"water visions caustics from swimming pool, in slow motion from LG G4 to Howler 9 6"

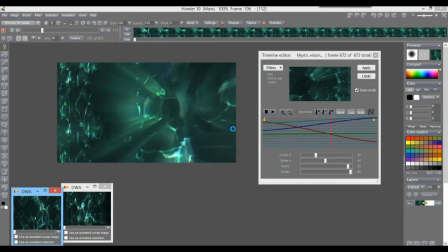Now, this is something you can also then remap to a different color range if you have a gradient and you want to make it more look like,
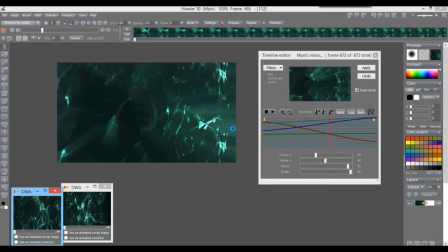I don't know, magma or light coming from hot rocks, burning fires and that sort of things.
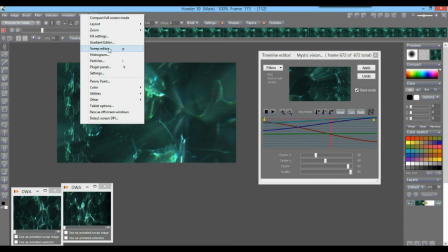So here's the gateway to the sweep editor, for instance, where you can map it to something totally different.
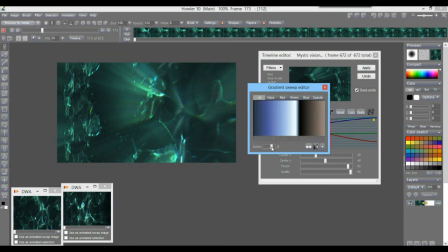Right? So there's a couple of presets for different colors like this one. So anything that's dark will map to the left side that's dark, will turn black actually. And then anything that's bright, these will map to the brightest ones that we have here.
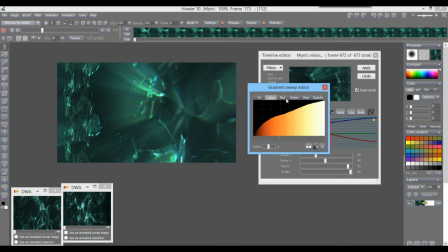And if it's getting bright too quickly, you can go to the value here and make it a little bit darker before it jumps up, right? Something like this. Give it a little bit of a exponential curve or a parabola or something like that.
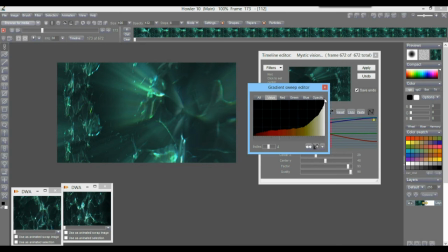So it gets mostly a dark tint for the most part here until it kind of plateaus near the very end. You can also smooth this a little bit. And let's apply that.
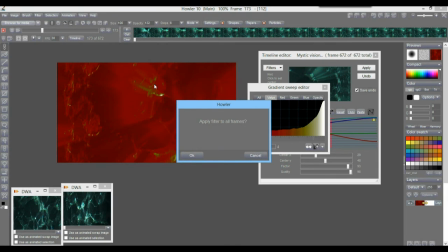So we'll do filter, color, map to current gradient. And you can see that across the entire sequence.
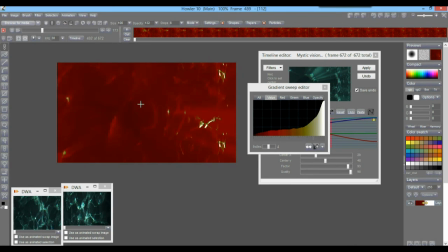Now here is probably not the effect I wanted, right? This is probably too dark, too much no contrast there, because everything is kind of flat in this area.
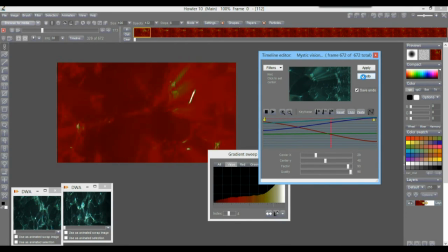So if I don't like it, well, let's go do this undo and go back to a step where I did like the result, and perhaps
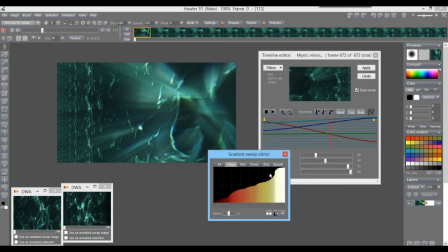do something different, something like this, and map that.
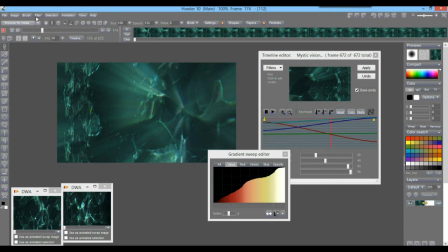Filter, color, oops, filter, color, map to current gradient. Yeah, there you go. That's a little bit better. All right. And nothing wrong with doing some additional contrast improvements later on.
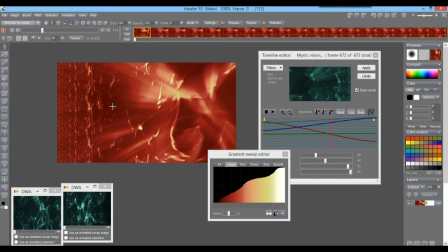For instance, the surface, we do have a dark kind of
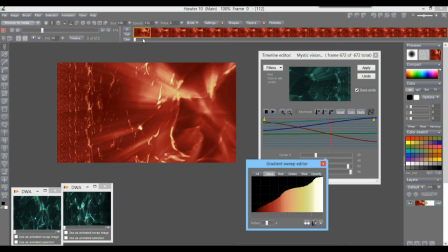purple, red-ish thingy, magenta, combine it with vermilion dark colors, and we may want to have it even darker. So sometimes if you look at the expand dynamic range, it might find even darker values for that particular hue, but that's probably about it.
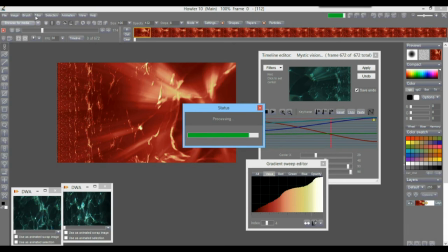And really, if you wanted to make it darker, you can certainly do so with the other filters, such as adjust the value, where you do have also the contrast. There you go.
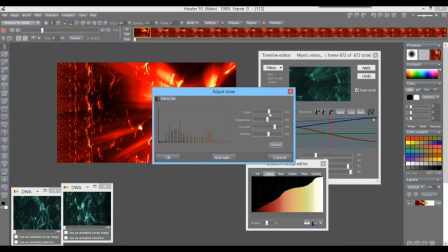And just a marvelous set of controls to bring it into
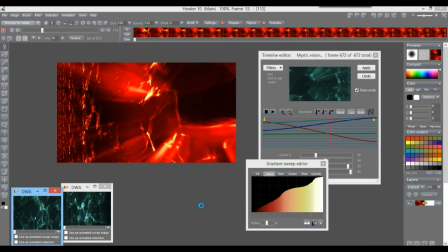this range of lights where it's a bit more evocative of a lava bed or
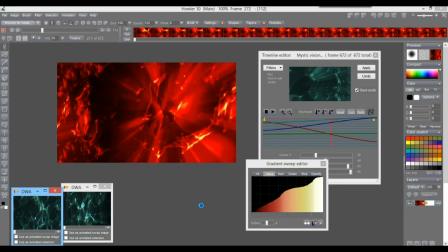a volcanic eruption on the entire planet. In fact, I think that's what I'll do for the final. I'll turn this into a spherized appearance. I'll put the spherized tool on it.
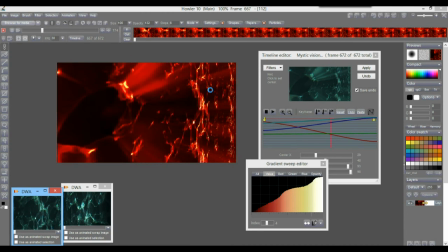And with the spherized tool, this entire thing can then look like it's a planet ready to burst.
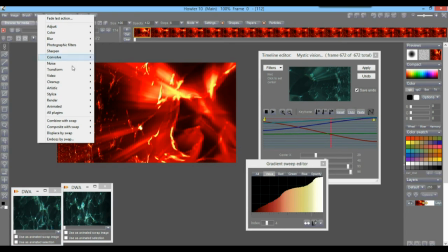So let's go to filter, transform,
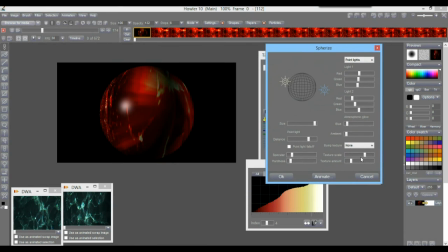spherize, and we probably don't need the specular highlight here. We do perhaps need a little bit of, let's see, what do we need? A little bit more brightness, or we need just the lights up here. We need a lot more ambient. There you go, that will shine bright on this.
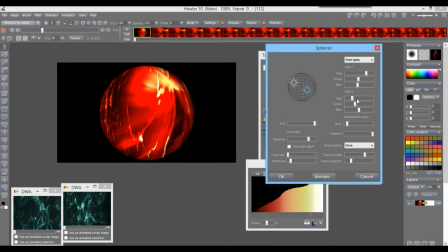We can perhaps even spread some of these lights, and then at that point simply just animate that. Let's make it a little bit smaller too, so we get more room if we want to add some more of those mystic vision effects.
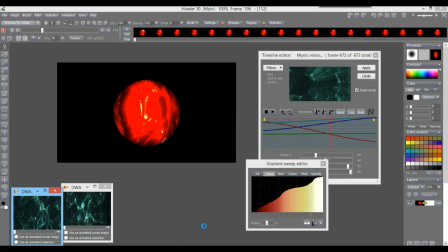We can see some of that as well. It's getting a bit blurry here because we already had the mystic vision before spherizing it, but it gives you an idea of how this could work. And add some more mystic vision afterwards. Let's see, where is it?
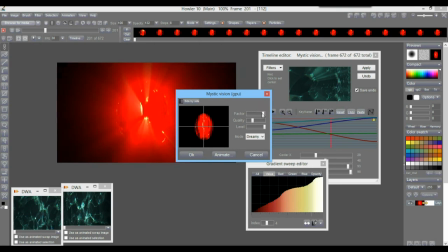Blur, mystic vision, and put the factor right there, quality, level, maybe not too much, And you could go a scary dark vision. That's not the one here.